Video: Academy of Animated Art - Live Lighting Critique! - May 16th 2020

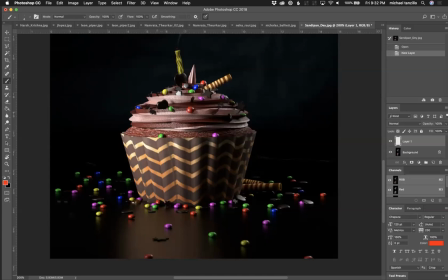[28:50]
like it's more like the shader on this just isn't allowing enough light to kind of pass through and kind of penetrate around in that frosting, because it's not going to be like, it's not a hardened plastic. Also, it feels like there's like straight lines going across here.
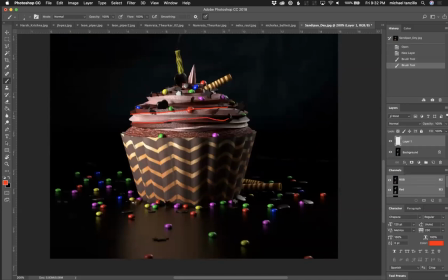[29:05]
Just, I mean, that might be something. I mean, maybe that's in the frosting design itself. But that, and then like these M&Ms or these sprinkles or whatever these are, they're really super small.
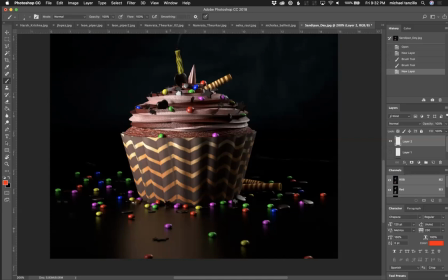[29:22]
So you're not going to get these
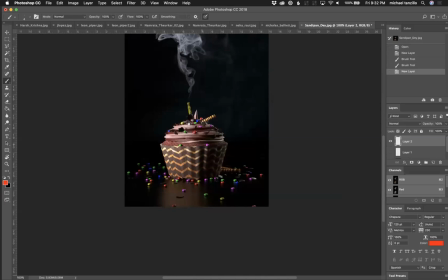[29:27]
super dark, like really just, I think it just needs more bounce overall, and maybe like a secondary kick and a rim over here just to kind of lift it up a little bit. And then
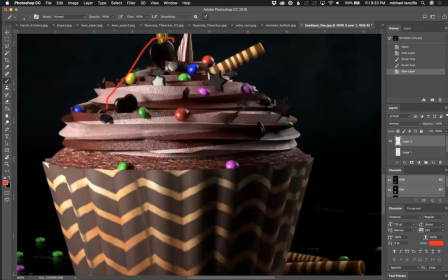[29:41]
a lot of these dark values, like this hard and this hard here, are getting lost.
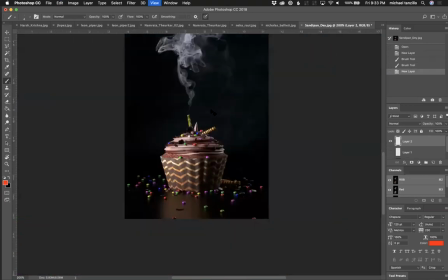[29:48]
Like this one, like the Stars of David, all that stuff is getting lost. And I would I would lift those up a little bit, and then really, like, if this is our highlighted area, I would just make the yellow a little bit brighter on that. And also it's feeling a little green.
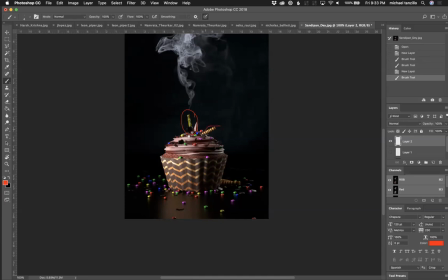[30:08]
So I would just make that brighter and really get that to pop off, and maybe take this guy away too, because it'll just really help that read.
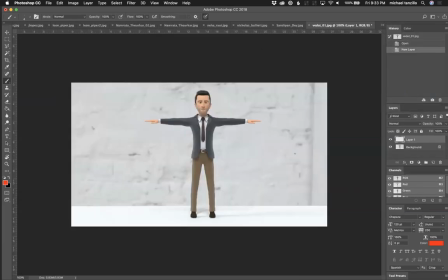[30:15]
All right. So we've got a couple stills from Vedat here.
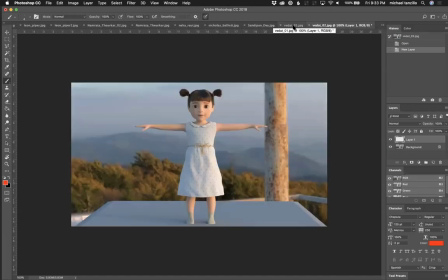[30:23]
Right. So whenever you, this is actually a pretty common thing that happens when you're working on a project, you want to stress test your characters.
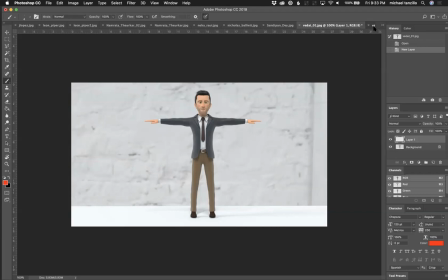[30:31]
You want to make sure that they look good under either default lighting, because you do this for one of two reasons. One, you're either like making some promo images for your project and you want them to look as great as you possibly can,
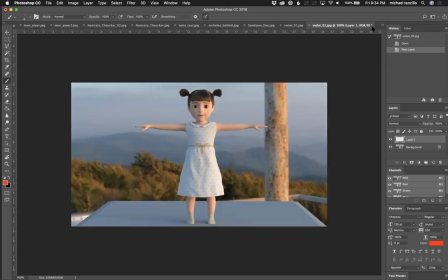[30:42]
or you're simulating a lighting scenario from the animated short that you're working on, and you're going to want to do something like this.
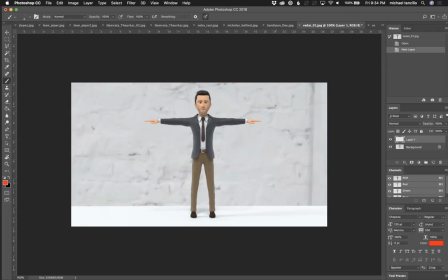[30:49]
Like, you're going to want to like put them in a night scene or put them in a disco or something, and really kind of get that to pop, get that working and make sure that's working well.
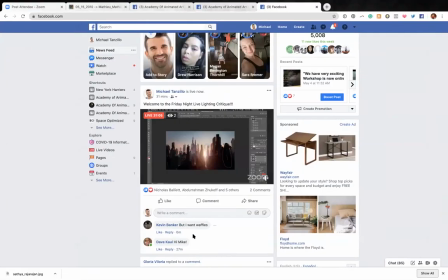[30:57]
Actually, let me check. I haven't checked the Kevin Banker now wants waffles. Yes. Totally fair. All right.
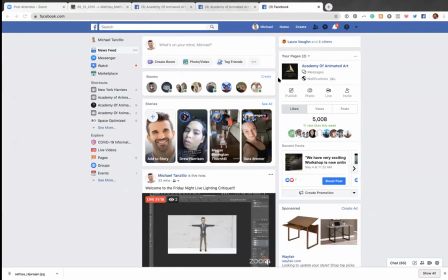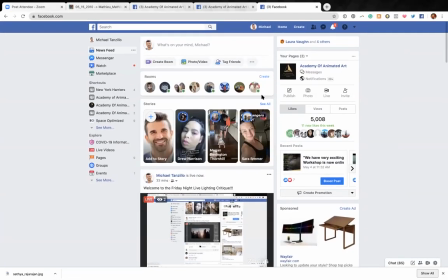[31:17]
By the way, did I share? I think I might have just shared this on my own personal timeline. Did I share this in the thing?
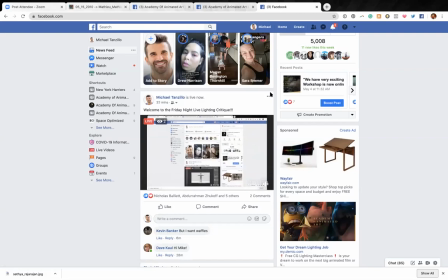[31:23]
Yes, I did. Sorry, guys. Okay, shutting it down live here.
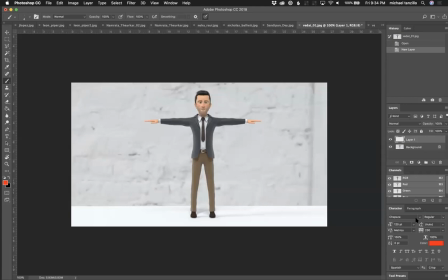All right.
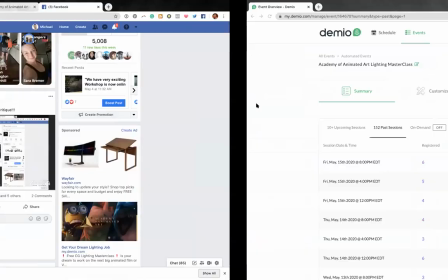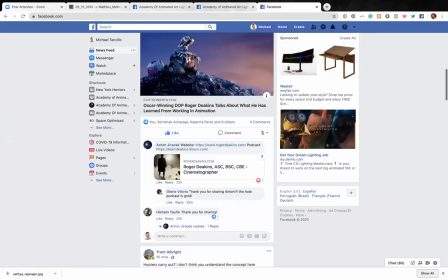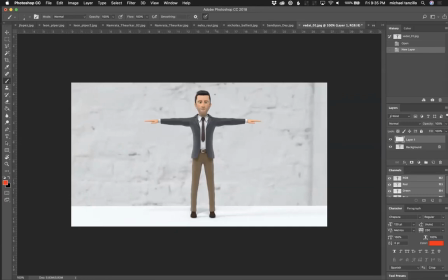[31:43]
Sorry about that. Okay, I'll go ahead and post that later. For those that are in, hopefully you guys are in Zoom here. Hi, everybody. All right. Sorry about that. Okay, so now the main thing with this character is we want to create shaping across him, right?
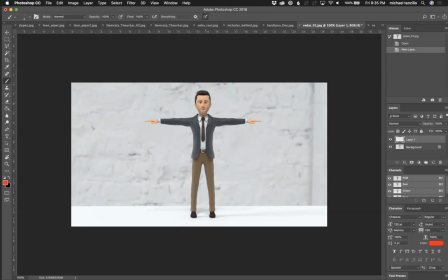[32:00]
And he's looking a little bit too even overall, and we want to create shaping going across him. Either in any element going across here, across here, across here. And because it's just like too even overall. So I would do that, and then
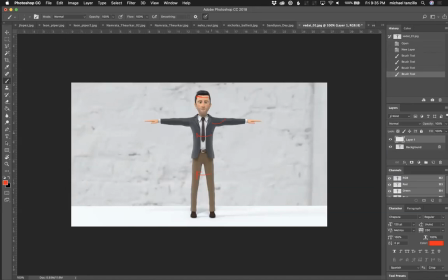[32:19]
that's the biggest one. Like, pick a key direction and stick with that, and then have that coming in from the side. And you can then do like a little bit of rim light and a little bit of fill light in there as well. But those, that would be my big note is on this one. For this girl, you definitely have it a little bit more.
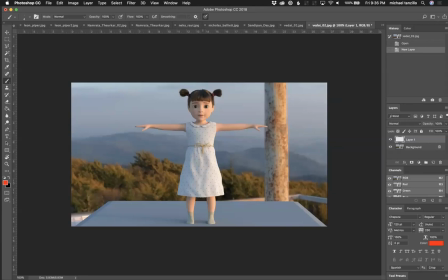[32:37]
Her fill value is accurate, but I think with character lighting, you want to, with especially like a young character or a kid, you want their fill value to be a little bit, like just a touch warmer,
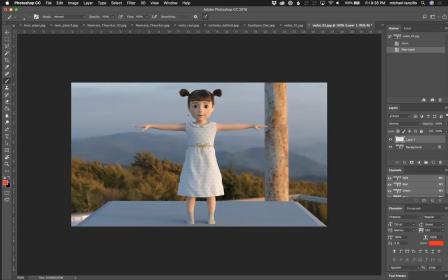[32:50]
so they don't start to look gray and desaturated. Her hair's looking pretty good. She could use some more specular highlights in the hair, and as well as in the skin.
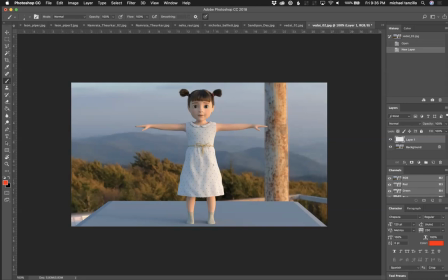[32:59]
Like, I'm not seeing a lot of specular highlights on the arm, so I would just hit that up a little bit harder too.
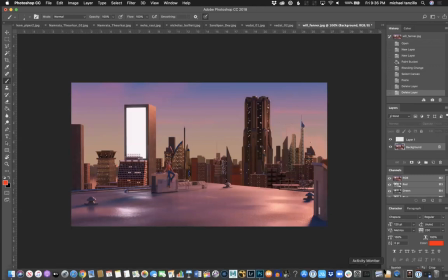[33:07]
Okay. And then let's see.
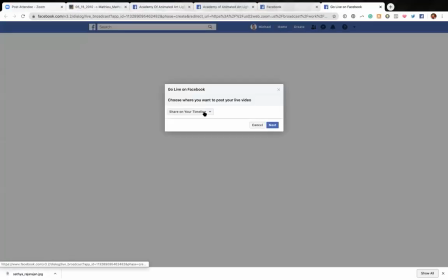Just do this real quick. See if I can get over to the Academy of Animated Art Lighting Community.
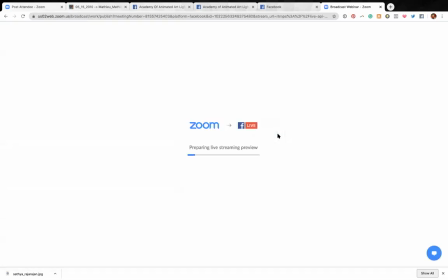And I'll apologize to everyone there. Okay.
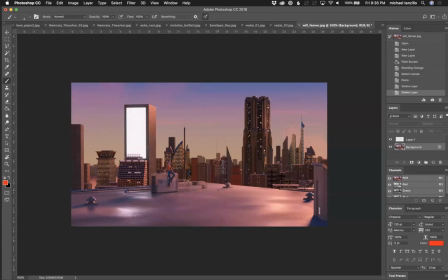[33:30]
But for this image, we have, So this is our city scene. We're missing some aerial perspective, some atmospheric fall off, but overall, I want to talk about the composition of this one.
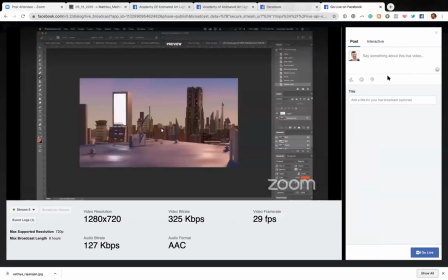[33:44]
Let's see if we got that there. Just launch this over here and apologize.
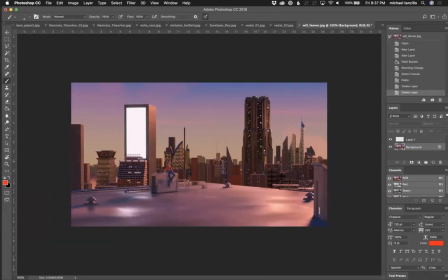[33:58]
Okay. So for this one, we're seeing, let's take a look at it. Let's do it this way. Again, same trick to test the luminosity. Do this. Color is over operator.
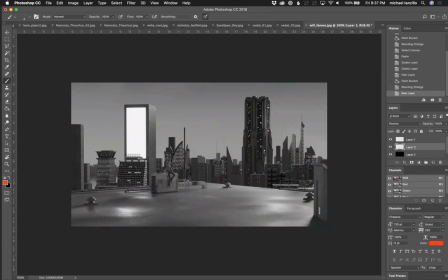[34:15]
And if we want to read the character, we're making it a little bit hard on ourselves, because we are like, the character gets blended into the background. Like, if you're looking at this, our eye is going to go right here, right? Every single time. Super bright. Everything else is a very similar value. And we want to create some more dynamic range in there.
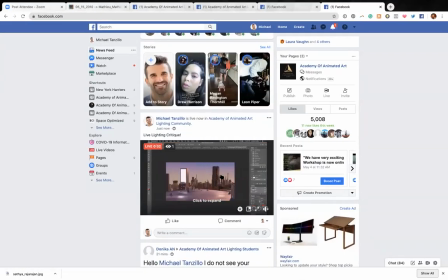[34:33]
Let's see. Hello, lighting community. Sorry about that.
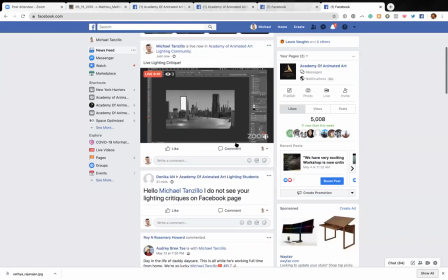[34:42]
Yes. Sorry, Donica. I accidentally posted my live video to my general Facebook group.
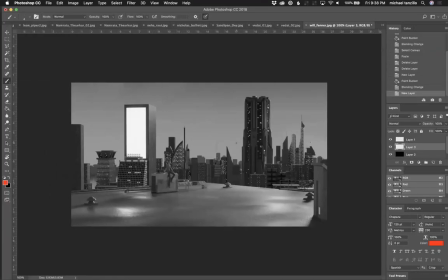[34:49]
So all of my friends and aunts were saying hi to me, and I didn't know why. And that was why. So, hello, everyone. Don't worry. This is all being recorded. I'll post the video later. So I apologize for that little mix up. So usually it's Facebook's fault, but this time it was me.
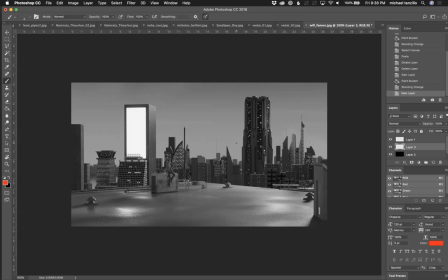[35:06]
Okay. But we're still about halfway through, so no worries. Okay. So let's take a look at the image again. So to get this character to read, we need to figure out a few things. Number one, I really think we can push the camera in further and get closer to him, because we've got a lot of dead area here in the foreground that we really don't need.
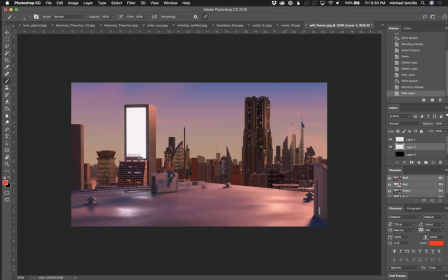[35:25]
Like, we can really push the camera in, maybe frame it up so it's like, take a look at, there was the other submission by Tien Momo, and hers was like a more of a close-up of the dog.
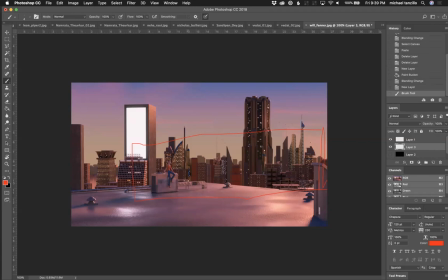[35:42]
I would do a similar framing element, and get it to be right about there. And then we can kind of start to zero in on this character. So how do we do that? We need to figure out a way of breaking up the lighting, like either put a light source on them to kind of
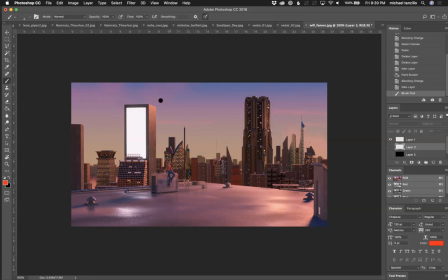[36:00]
make them brighter over the background, or if you want, you can keep this super bright building there and then allow the character to kind of get framed up behind it. And then our eye is drawn to this area, but then our character's in front of it and they're like creating like a dark silhouette over light.
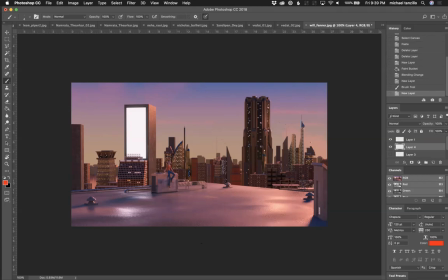[36:17]
I like the color scheme of this. Like, we do have the nice magenta going overall, and that would be nice to maintain. But like using that to get the character to read, and then again, add some more fog fall off going back in space there.
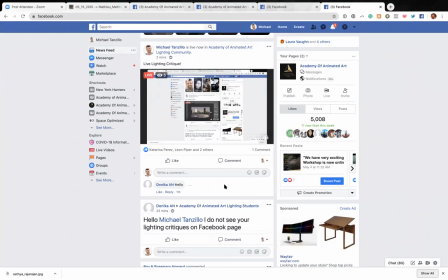[36:34]
Facebook. Hello, Danica. Yes, sorry again about that. Sorry, everyone over here. If you guys miss anything, don't worry.
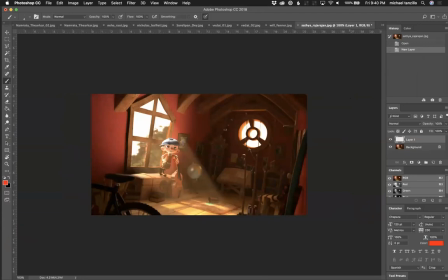[36:39]
I will post the video of the critique later on. So Satya, you get the award for latest submission. I think yours was 8:57. Right when I was coming on to go live, I saw yours. So you win that award. So good job with that. But overall for this one,
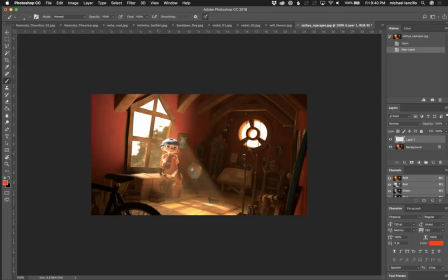[37:02]
let's take a look at it, because I didn't get a chance to review this one too much beforehand.